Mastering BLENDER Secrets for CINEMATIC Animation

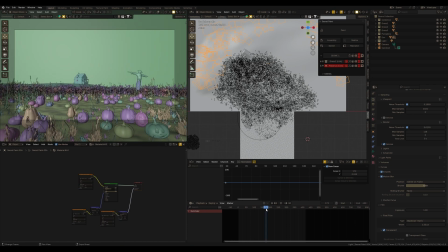4:07 Very often many people ignore this, but it's exactly the effect that will give cinematic movements to the camera.
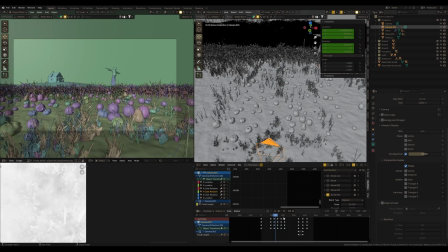4:15 In short, at the moment of moving camera, as this appears blur effect between frames.
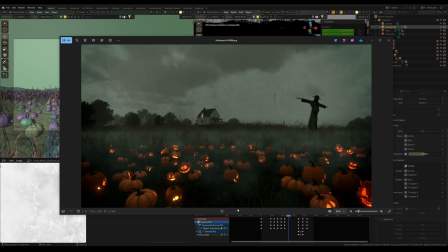4:21 We can see, for example, this effect here.
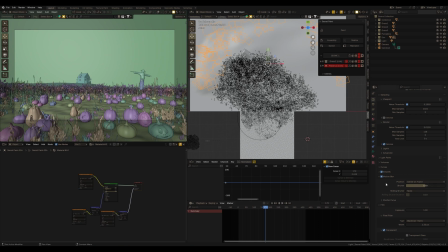4:24 The more movements of the camera, the more this effect will be expressed, but we can also control it in the settings of Blender.
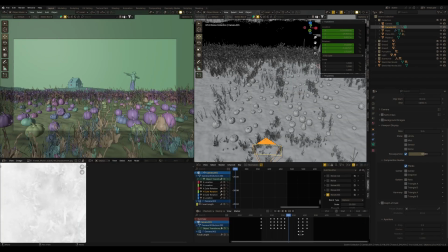4:34 What's remarkable is that in the one separate frame, like here,
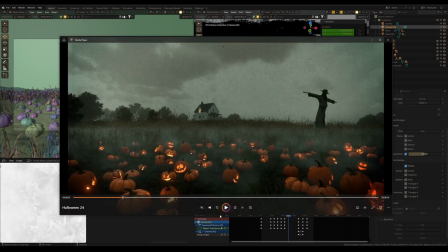4:39 we see a lot of blur effect, but it's only one frame and in the video animation
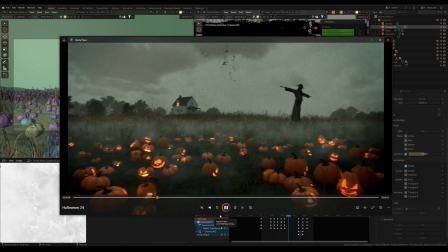4:46 we don't see a lot of blur because we already seen 24 or 30
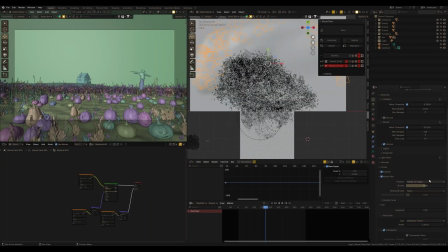4:52 frames per second depending on which FPS you use but you can't ignore this fact because it gives smooth movements and creates a cinematic look which we also love. Alright, realistic materials, textures, models,
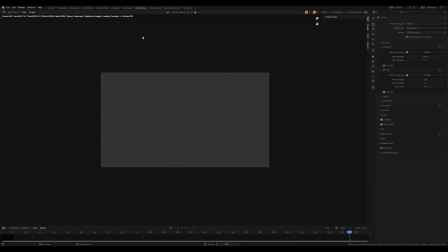5:09 cool camera animation, all this is very important and definitely will make your animation a cool frame from the new movie.
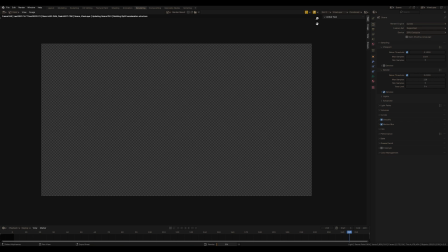5:17 But here's what will really turn your animation into cinematic animation, its color rating and post effects.
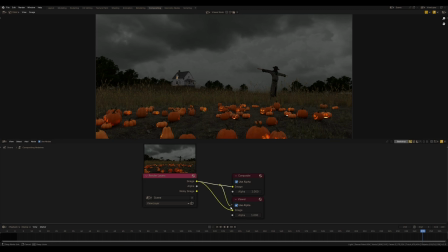5:25 We usually use DaVinci Resolve for that, but we also can do everything in Blender, you know?
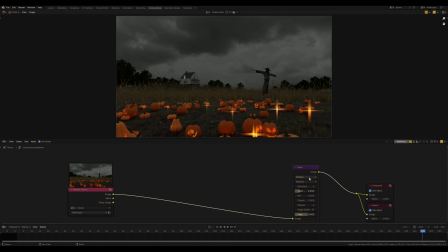5:31 Usually I start with post effects like glare. This will add an amazing glow to the image, then color grading. I want to add contrast using curves and we can grade our picture using color grading. Considering that this scenario is closer to some horror scenario,
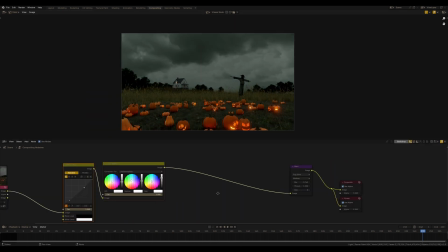5:54 it would be great to use the color scheme related to such plots.
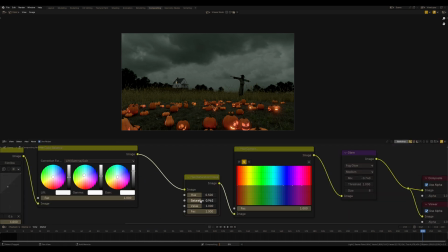5:58 I have a video on my Patreon about color grading in Blender that you can see.
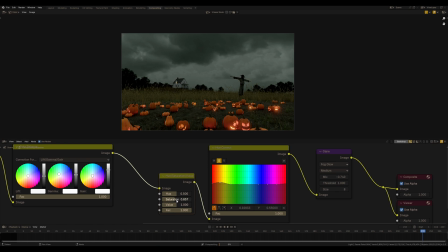6:04 We will talk about how can make different color grading in Blender using compositing.
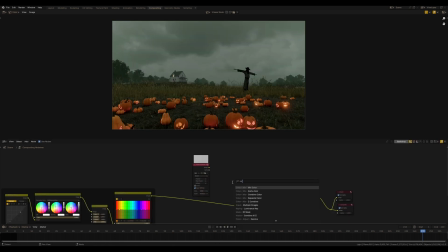6:10 So here what is bring a very cool cinematic effect to our picture is the film grain.
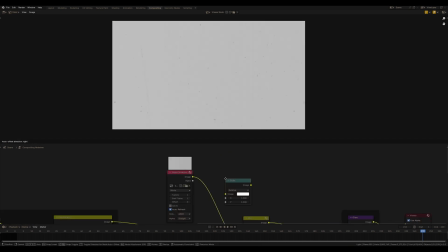6:16 But not usual grain. You know, such grain with scratches as an imitation of old film.
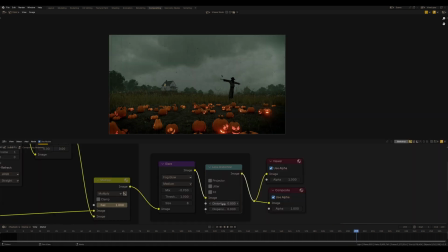6:24 I were allowed to use such grain in my artworks, just like lens distortion and vignette, which can be added in blender as well as chromatic aberration.
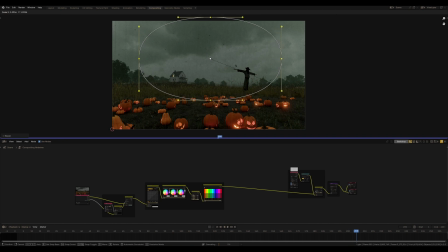6:35 Now this picture looks like a cinematic animation and you already can share it with your friends, but wait.
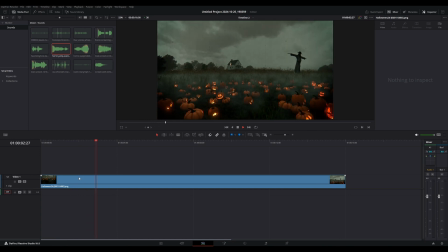6:44 There is another and the last very important point. Sound design. It's big mistake to ignore sound design.
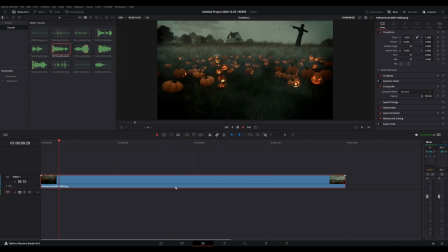6:51 Usually people make cool animation in Blender and just upload them under some music from Instagram.
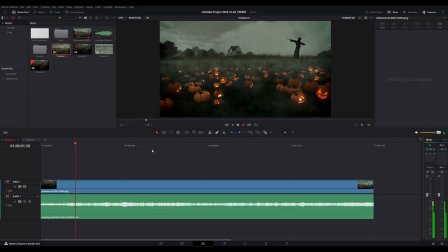7:00 Come on! Here's an example of the same animation where I just added music.
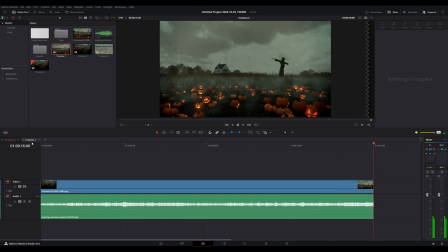7:16 Do you agree this doesn't look as cool as this one?
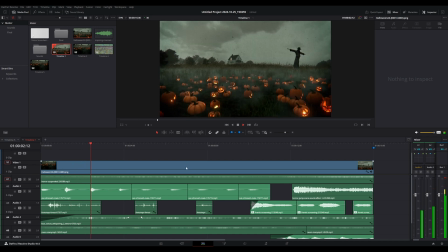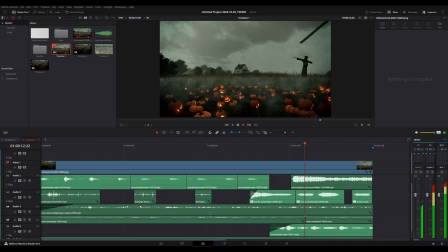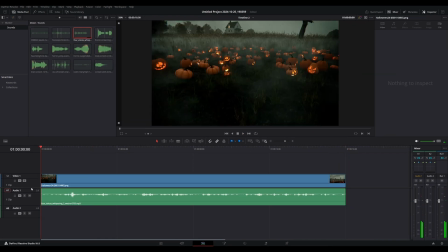7:35 Feel this difference? In this case the addition of ambient sounds,
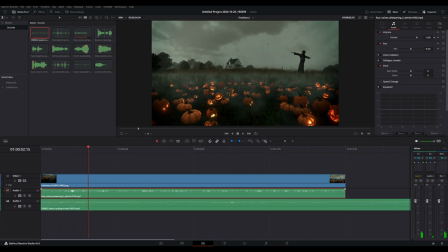7:40 footsteps and heavy breathing behind the scene add atmosphere and imprecise what is happening inside scene.
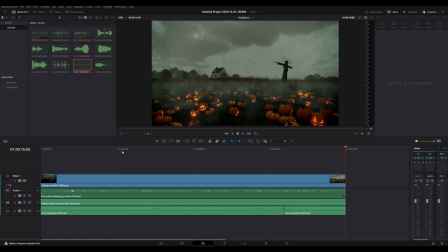7:48 It also immerse the viewer and create that very cinematic look.
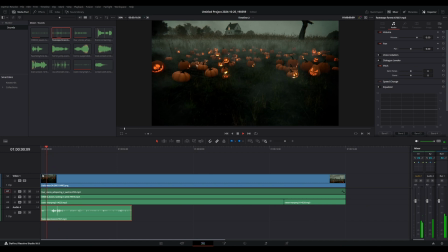7:54 And more precisely the combination of all these moments that I showed in this
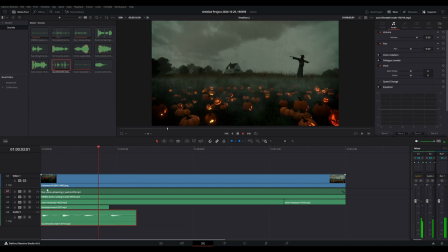7:59 video turns a simple camera animation in Blender into cinematic animation.
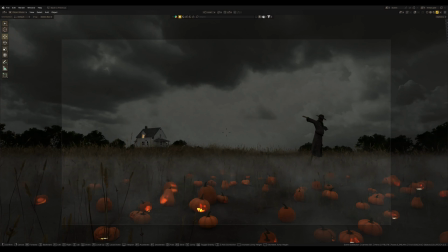8:04 It makes the process a little more complicated than just making a scene and animating the camera, but the result is worth it, yes?